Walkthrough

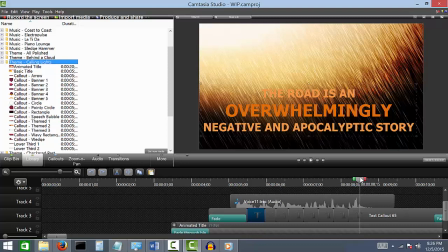And so this, just right off the bat, I wanted it to be a big, bold statement. Clearly I was not going for subtlety with this one. And so I was able to do that. And additionally, I was able to change individual words inside of the text itself.
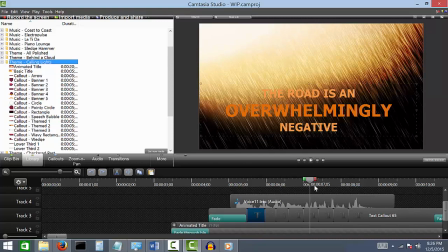So you can see that overwhelmingly in there is a larger font, and also is, a deeper, brighter, more vibrant orange than the rest of it.
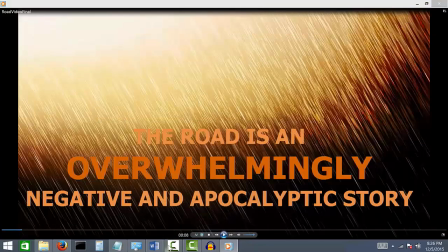And so that's a lot to cover, I suppose, just for the first 8 seconds of this. But it also makes a lot of the rest of this, or it explains how I did a lot of the rest of this essay.
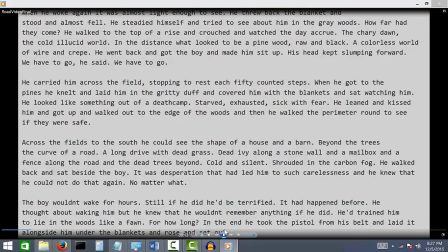So I'll be cutting it to the next section. So having covered that, I wanted to move to the next section.
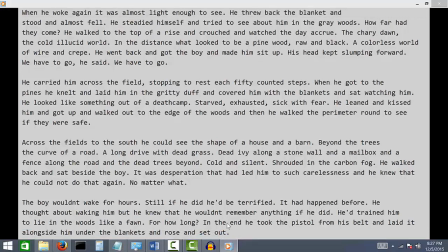This is a visual effect I used quite a lot in this video itself as well, and it was inspired from watching some of the other videos where people did stuff similar to this, but not exactly like this.
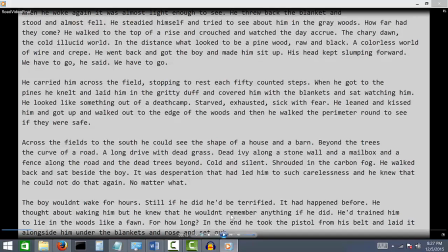So what I would do is I found a nice copy of The Road online.
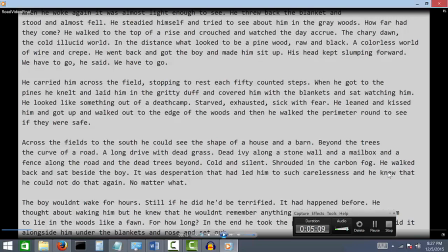I think it was provided. It was provided by some online provider.
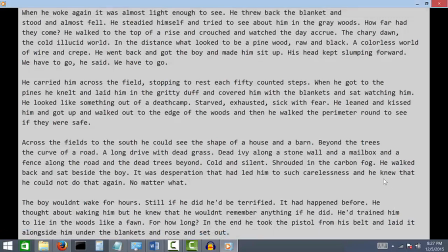And I was able to just go through and take individual screenshots of pages of the book that way, in this very nice, computerized font. And so what I would do is I would find quotes that I thought really, symbolized what I was going for.
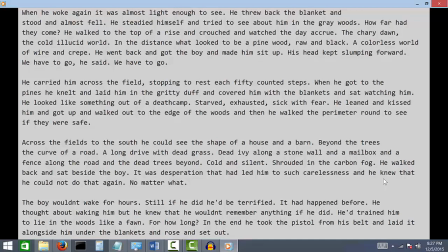In this case, I was going for, quotes that tried to emphasize the road as a negative story, as a story that taught sadness and things like that.
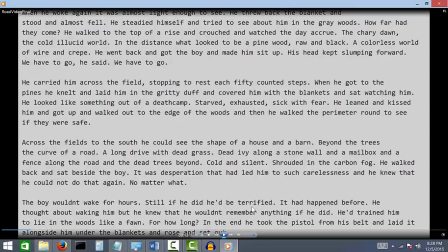And so I went through and I found quotes that sort of supported that. And what I would do is I would take a picture of the page, and using the pan and zoom feature,
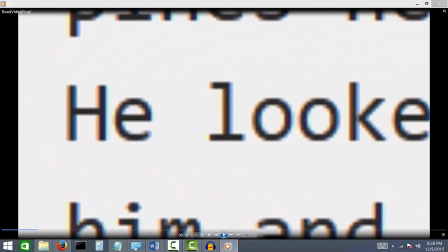I could actually just zoom in on individual segments here and then go over the quote individually, very slowly, sort of emphasizing what it had to say.
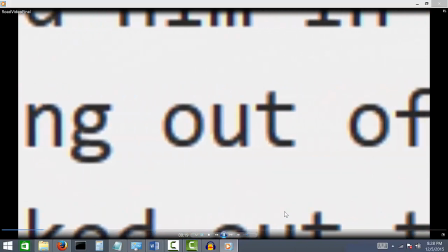And so for this one, you can see, zooming on just this one quote, you can go through it slowly and really internalize it word by word.
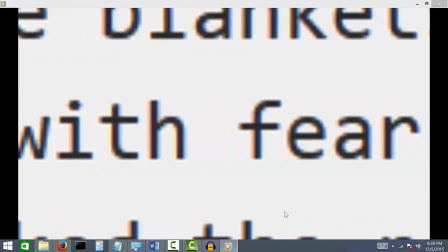And it provides a good emphasis for, what quote you're trying to go for here.
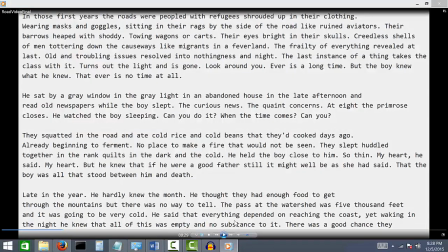And then there's an individual fade out. And then it pops straight over into the next one. And I think that also creates a nice emphasis. A lot of the tricks I use here are really going for emphasis on these sorts of things. And I think that's important because, especially with these sort of shorter assignments, it's important to try to pack a lot into them.
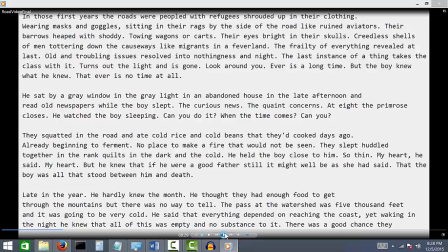And so, picking good quotes that sort of support this.
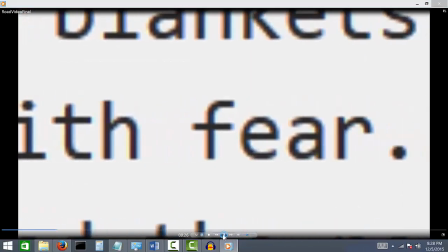So on that first one that you saw, that quote here, it's packed with a lot of good words like fear and death camp and whatnot. And so it's important to sort of, pack words, especially when you're going for, I suppose a more appeal to pathos than, maybe logos or ethos or anything like that.
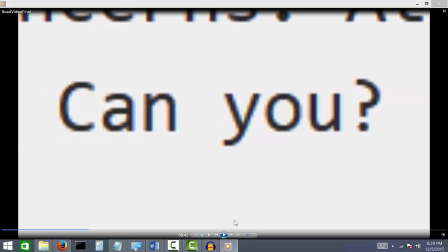And so this quote ends here on this can you, which this is a motif that we see throughout.
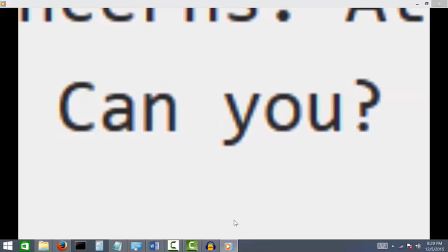Maybe a motif's not the word. It's an important phrase that we see him, and an important thought that we see the man in The Road think quite often is whether or not he'd be able to take his son with him when the time came, because obviously he's been sick throughout the entire story, and he knows that ultimately he will overcome him.
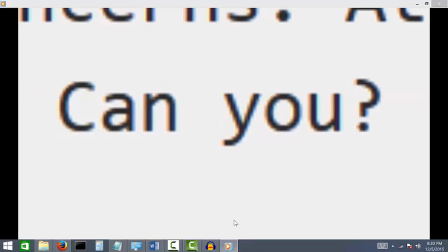And so one of the biggest mental struggles that this man has throughout the entire book is asking himself whether or not he'd be able to show his son mercy and not leave him alone, in this wasteland after he was gone. And so clearly he is not, ultimately able to.
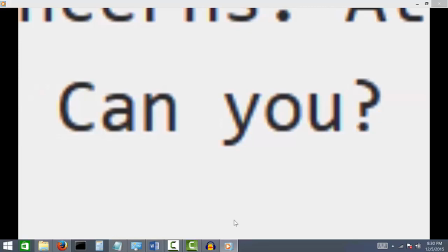But this is one of the strongest, individual phrases, I believe. And again, this links back to being able to really, pack a lot of punch with emphasis.
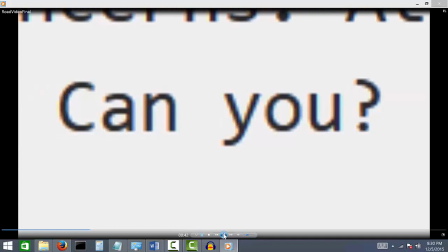A long still frame here. I think I hover on this for several seconds. Just that individual can you statement. Just because I see it. I'll go back to it. Yeah, right there. It's such an important thing, and it packs such a punch.
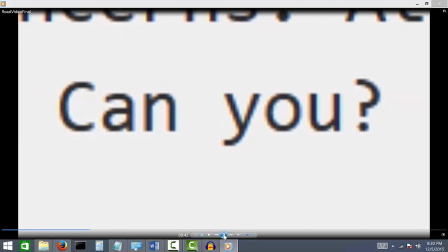And it's relatable as well. And then I immediately after that fade to black. Or not fade to black, I cut to black.
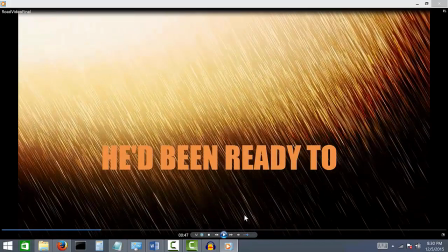And then pop into another one of these, text boxes that has all the individual words pop up. And so this is, again, a difficult trick to actually implement simply because it takes so much time to set up.
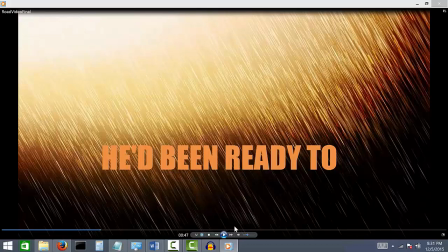But it provides the final cap, I believe, on the segment of this essay that's dwelling on, the road as a negative story.
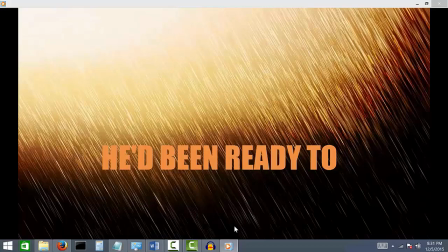And I wanted to sort of tie it up nicely with something like this. To die.